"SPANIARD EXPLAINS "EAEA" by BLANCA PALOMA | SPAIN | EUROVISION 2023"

Finally, 40 years later, Spain is sending a flamenco entry to Eurovision and I am so happy about it! Hi guys and if you're new to my channel, hi again! My name is Inma and I make videos about Eurovision so if you like that kind of content please don't forget to subscribe down below! In today's video, I am reacting to the entry of Spain for Eurovision 2023, which is Ea Ea by Blanca Paloma.
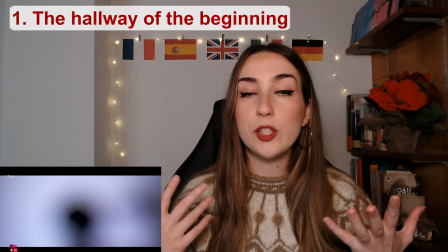0:35 The first seconds in which she sings in a very hypnotizing way, while you can see her silhouette against the light,
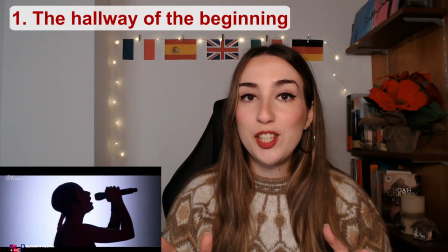0:44 totally catch the viewer's attention due to her vocal skills and the curiosity to find out whose voice this is.
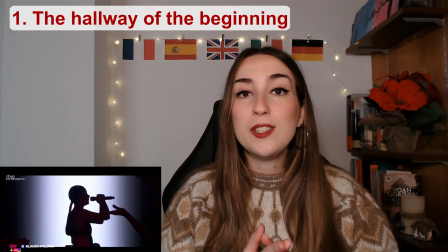0:53 After that, we found out that the voice belongs to Blanca Paloma,
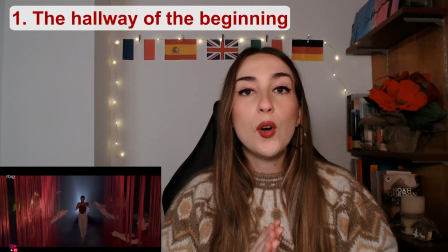0:58 who appears in the middle of a hallway made of red fringes.
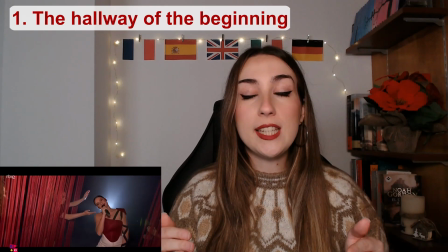1:03 Many hands come through these fringes, clapping at the rhythm of the music,
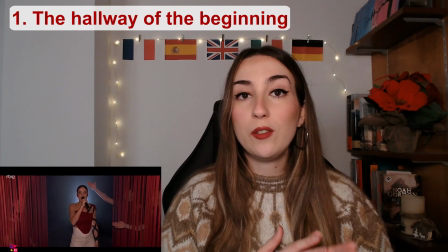1:09 which is a buleria, one of the many flamenco subgenres. This is my favorite part of the performance because it looks amazing and it is worth 800 points from the teleboat. Blanca Paloma had already said as a clue for the Eurofans
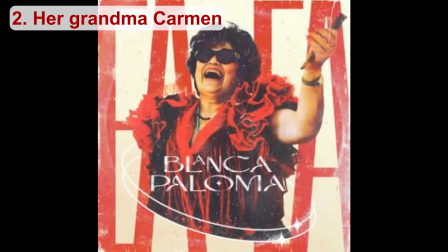1:26 that in the cover art of her song there was a clue about the staging. This clue that no one was able to figure out ended up being the shawl her grandma Carmen is wearing in the photo. Blanca Paloma explains that to come up with this hallway made of fringes, she took inspiration from that shawl as a representation of the feeling of cosiness that she felt in her grandma's arms when hugging her. This is also reflected in the lyrics of the song when it says, Que mi pecho hay abrigo, abriguito pa tu pena. which would be in my arms there's protection, protection from your sorrow or something similar in English. The figure of her grandma Carmen is very important for Blanca Paloma because she was the one who instilled in her everything about flamenco.
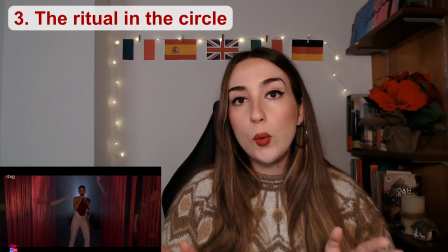2:25 After that beginning we can see how the hallway made of fringes ends up in a circle
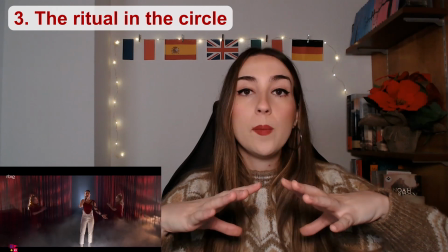2:32 of fringes and in the middle of it Blanca Paloma meets the dancers who she
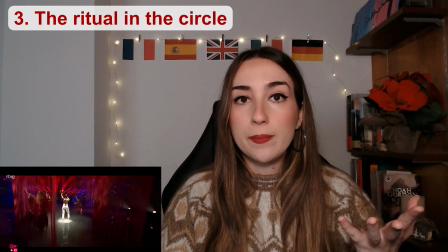2:37 calls las mujeres the women with whom according to her own words
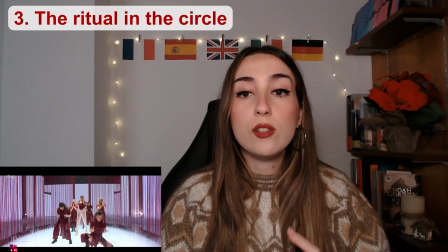2:43 she does a ritual of invocation trends catharsis in which they
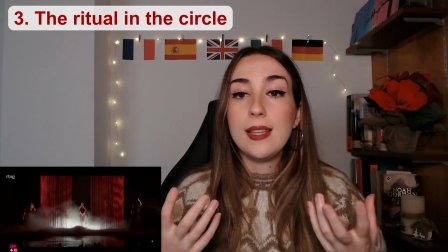2:50 connect with their ancestors the strength and the legacy they left them
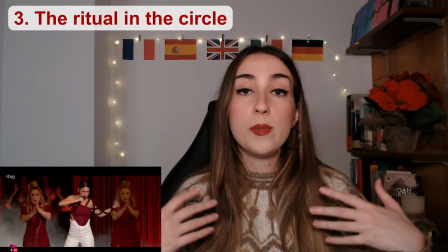2:55 after that ritual she comes out of the cycle totally empowered.
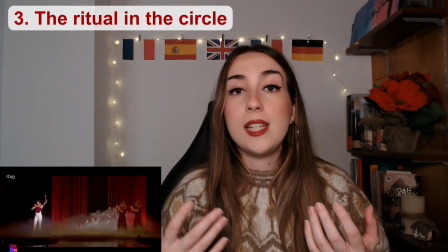3:01 And you can see that in every single gesture she does. She's also very elegant in her movements at the same time.
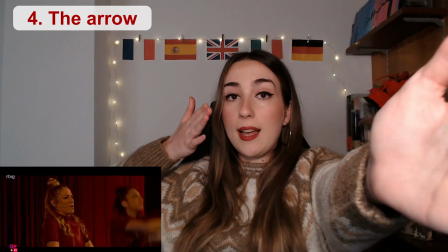3:09 I want to emphasize the gesture she does of shooting an arrow, a reminiscence of her last year's entry,
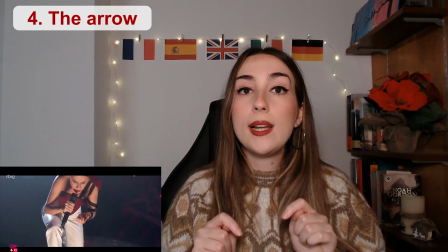3:18 Secreto de Agua, which is very well integrated with this new entry.
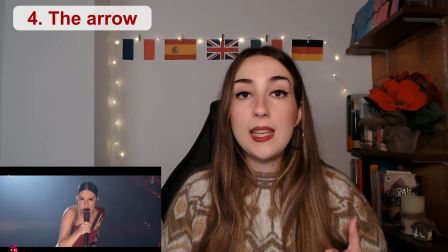3:24 With that arrow she seems to set on fire the
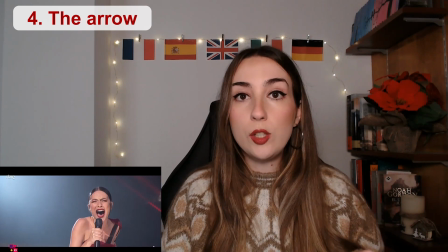3:28 circle of the invocation ritual thanks to the amazing lighting.
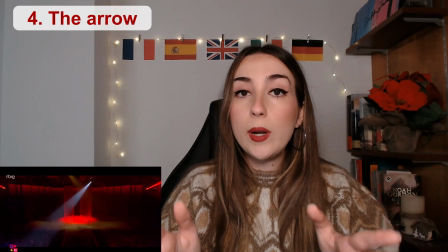3:34 With all of this we are getting ready for the final part of the performance.
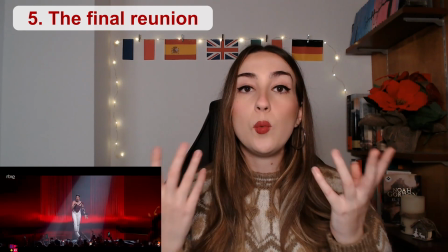3:40 In this final part she meets the women again and these women are still
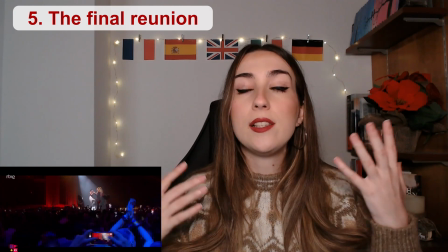3:45 doing the invocation ritual and surrounding and protecting Blanca Paloma,
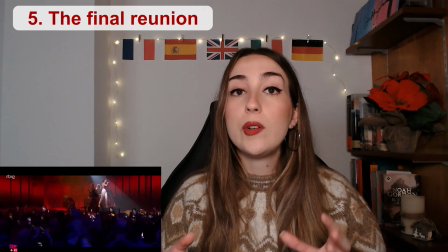3:51 who gets to finalize the ritual through a very long note with a camera shot that
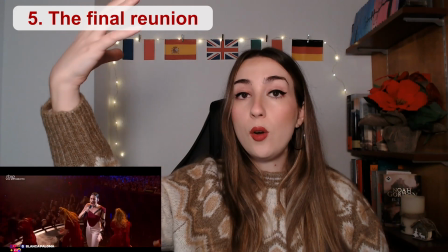3:58 starts from above and goes down slowly while she sings that note to show us
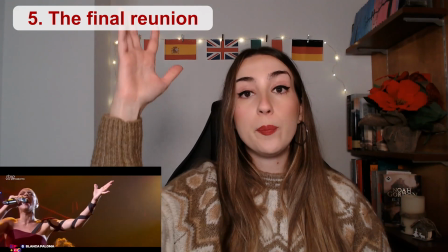4:06 finally the hands of Blanca Paloma closing itself. This gesture also symbolizes the end of the invocation ritual.